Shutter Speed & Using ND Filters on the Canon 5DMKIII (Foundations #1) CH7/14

We've already talked about setting ISO, which is one factor in controlling exposure. The other two core factors in movie mode are your shutter speed and your aperture, much in the same way as you do with photography, with some key differences. Now, your shutter speed in photography can be set at any rate, and apart from looking for a specific effect,
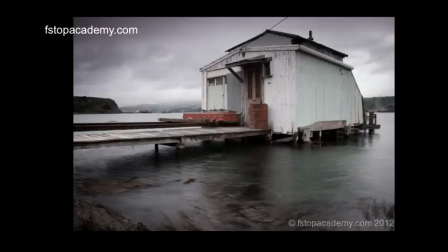[0:26]
i.e. a very slow shutter speed to see motion blur or a very high shutter speed to capture action, there's some subtleties in recording movie which need to be understood. The simple equation for shooting movie is you set your shutter speed at twice your frame rate.
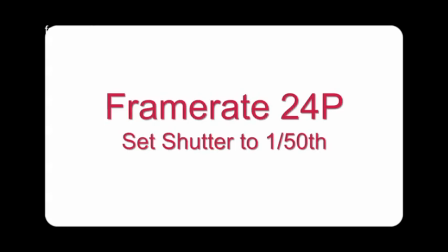[0:44]
So if you're shooting at 24p, you'd shoot your shutter speed at 1/48. Now we don't have 1/48 available in the camera, so we set it to the closest near number, which is 1/50. If you're shooting at 25p, then you'd shoot your shutter speed at 1/50. And if you were shooting at 30p, you'd set your shutter speed to 1/60. Now this might seem very, very low to you if you are a photographer. The reason for this is to get persistence of motion and a good motion blur.
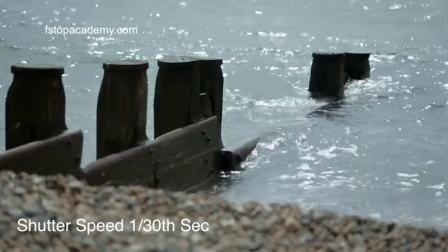[1:14]
Anything slower, you tend to get too much lag. Anything too much higher, and you start to get a strange image artifact.
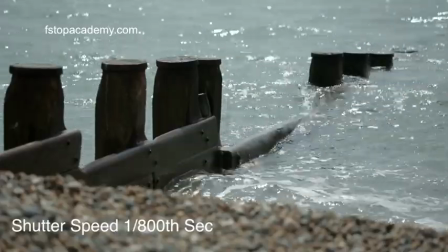[1:23]
Now, all of these things can be rules that can be broken, because if you're looking for a specific effect, a high shutter speed can give you an interesting look.
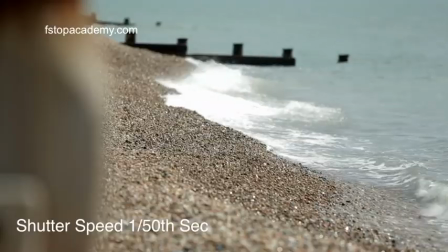[1:32]
But as a generic rule of thumb, if you set your shutter speed to twice your frame rate, you won't go wrong. So that's your shutter speed. The next thing is your iris. Now the iris controls how much light the lens lets into the sensor, but it also has a massive impact on depth of field. So what happens if you want to have a very shallow depth of field and you're stuck with that 50th of a second shutter speed? Well, you have to control the amount of light coming in the lens by using variable neutral density filters or straight neutral density filters. That's because if you wanted to shoot at f1.4, for example, and have a very shallow depth of field, but there was too much ambient light, well, in stills mode, you'd simply crank the shutter up. But if your shutter's stuck at a 50th of a second, which it has to be, you have to reduce the amount of light in other ways.
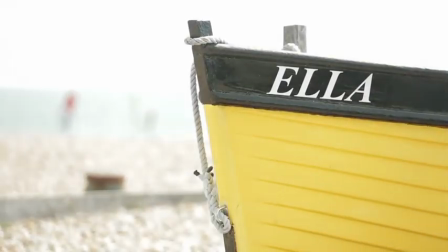[2:25]
And the simplest solution for that is the variable neutral density filter.
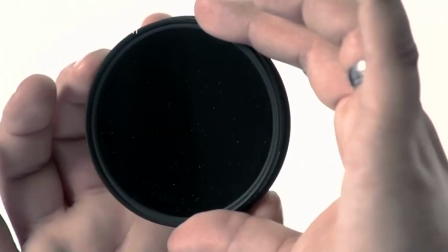[2:30]
So the variable neutral density filter is a 10-stop adjustment between light and shade.
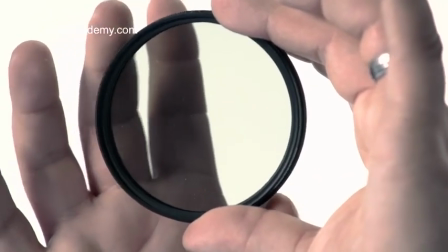[2:37]
It only affects light intensity and not color or quality.
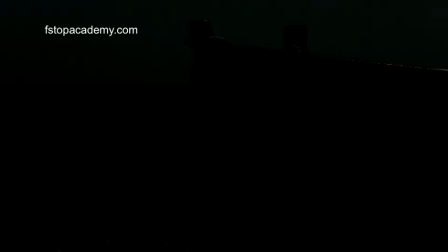[2:43]
But this enables you to set your aperture at the depth of field you want whilst retaining a fixed shutter speed. So in this scene here, we've got an aperture of f1.4 and our shutter speed is set to 1/50th. Now, of course, the image is way overexposed. If we engage the variable neutral density filter,
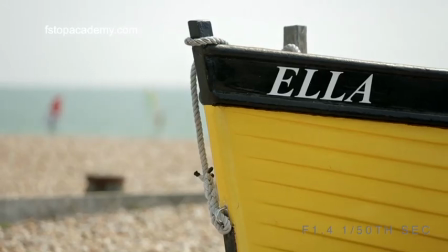[3:03]
you can see the scene comes into an acceptable level of exposure and we get the depth of field that we want. Similarly, if we want a deep depth of field, we set our aperture to f16.
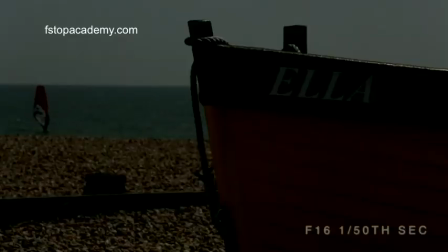[3:16]
We need less light to come into the camera, but we still need to control the amount,
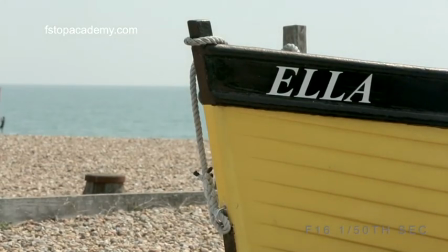[3:20]
and therefore we adjust the neutral density filter just enough to get an acceptable level of exposure.
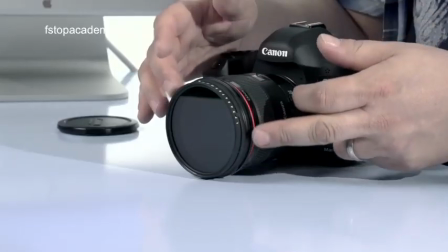[3:26]
The Vari-ND just fits on the end of the lens and rotates at your fingertips. It's a very simple way of controlling exposure, but an absolute essential for this kind of filmmaking.
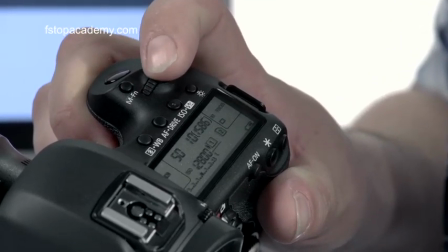[3:38]
And to control shutter speed, it's much the same way as it works for stills. Simply control it on the front of the camera, set it to 50 and leave it at that. Now the only exception to this rule is if you're shooting at 30p and you'd set it to 60. But 50 or 60 is where you want to leave this, unless you're looking for a very specific effect. Listen, try it out, experiment, but for general filming, that's the best rule of thumb. Let's talk about exposure in video mode. It does differ from that in stills mode.